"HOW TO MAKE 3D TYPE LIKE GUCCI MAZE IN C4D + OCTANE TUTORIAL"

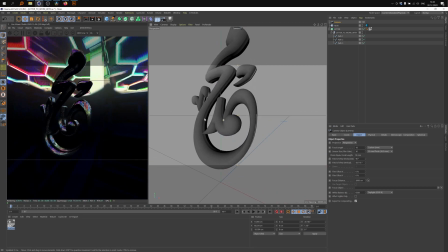497s
It's because these types of camera, they give us more perspective, and therefore we can see more
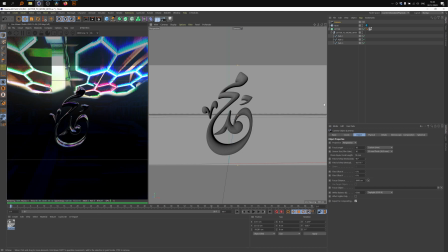505s
information inside of the logo or the letter in our case. Just to show you, if I go for something around
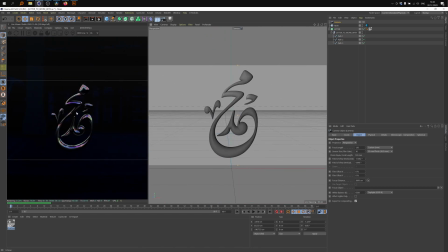515s
120, the perspective goes away and we lose all nice details inside the logo, like inner parts.
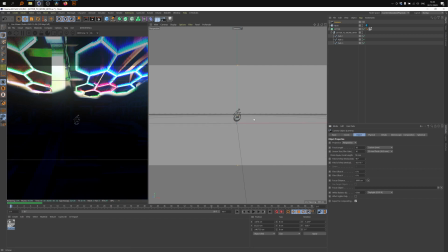524s
I'll go back to 18. Okay, nice. Now let's go to our HDRI object.
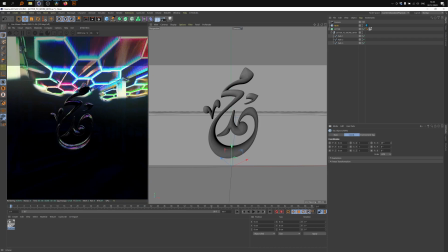529s
Let's go to coordinate tab, and now we're gonna rotate our light and find something that works for us. So now we have this basic lighting, and to achieve a nice sleek look,
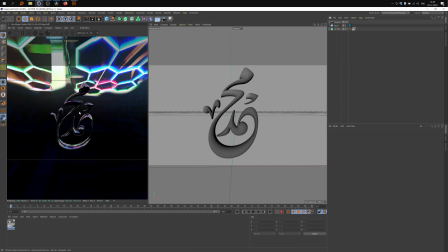544s
we just need to add more speculars on the sides and on inner parts of this letter. And in order to do this, we just create lights manually.
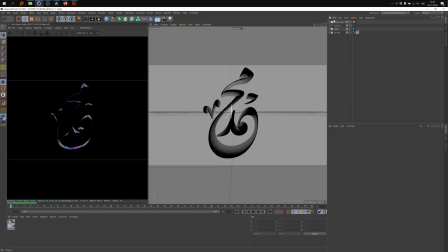556s
Go here, objects, lights, Octane area light. Now we have this light, and it immediately creates in 0 coordinates. So we need to shift it a bit, like move away from the logo.
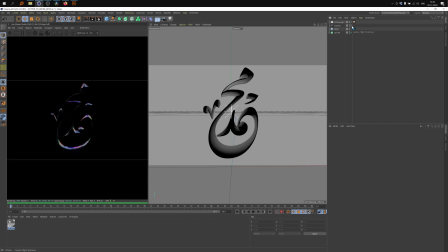570s
I'll go to my default camera and I'll press here. Well, now I'm looking from default camera. Take this light, press rotation, press R, which stands for rotation.
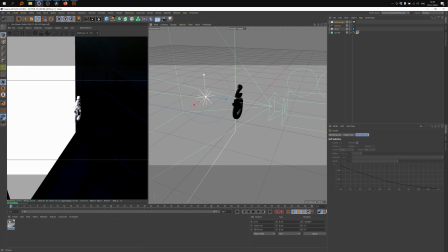583s
Rotate the light, rotate it again, change the size.
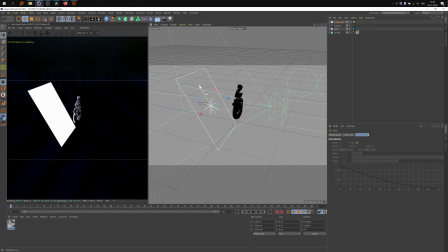593s
Press E, which stands for move tool. Put it here.
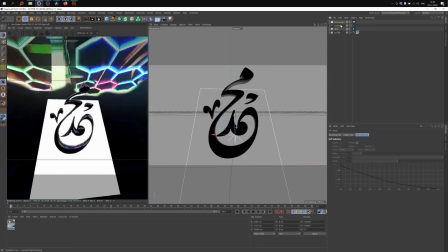599s
Go back to our camera. Let's call it studio camera to make things more clear. Studio camera. Okay. Okay, now we need to get rid of all the light from live viewer.
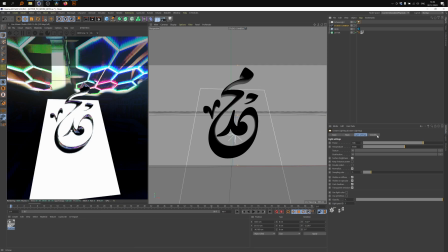613s
So we want to light work for us, but not to see it in the live viewer. So I press not on the light, but on this light tag. Press here, go to visibility tag, and uncheck camera visibility checkbox.
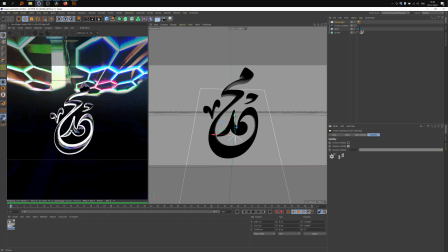630s
Okay, so it's still in the scene and it light the object, but we can see it in the live viewer. Let's go to light settings in the same Octane light tag. Change the power from 100 to 1. And as you can see, there's also a temperature slider.
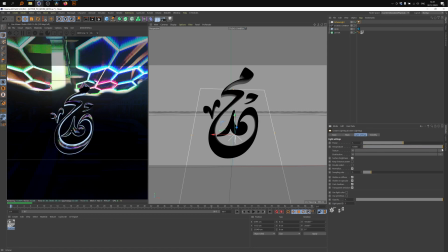It works real well, but the thing is that we are kind of restricted to just hot and cold lights.
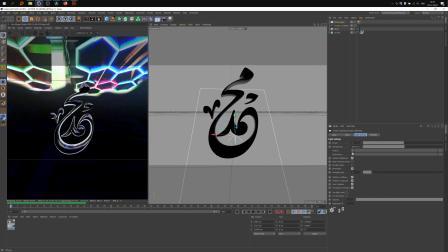661s
And for this tutorial, for this kind of look, we need something more interesting. So I'll press here, texture, plugins, Octane. So you would need to find basically Octane list.
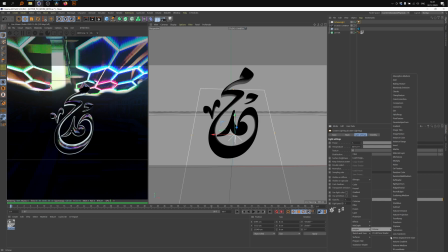676s
Basically all these things, all these nodes, they are Octane based, and you find their gradient. Okay, now we have created the gradient right here. Press on it again and press on linear. Basically by doing this, we create linear gradient. And yeah.
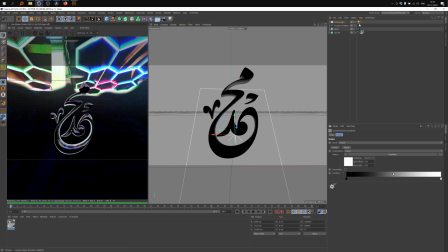694s
Just to check that the direction of the light is right, I'll press on Octane light tag, go back to visibility, and just quickly check camera visibility.
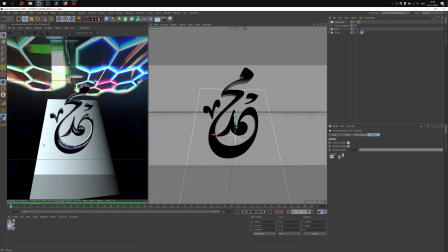708s
Okay, so as you can see, the gradient goes from left to right, and we want to go it from bottom to top. And I'm going to just rotate it like this. Okay, now it's go from bottom to top.
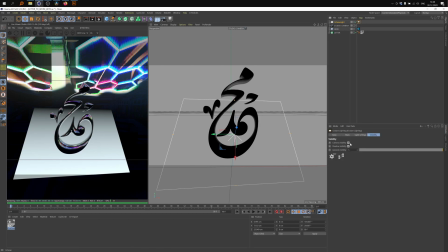725s
Okay, let's go back and uncheck this camera visibility checkbox.
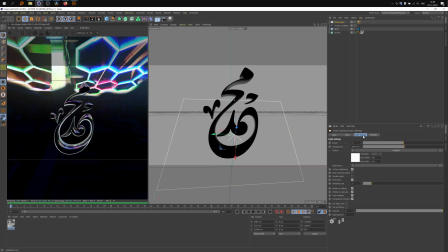730s
Nice. Light settings in the same Octane light tag, gradient, and now we are free to set up our own color scheme.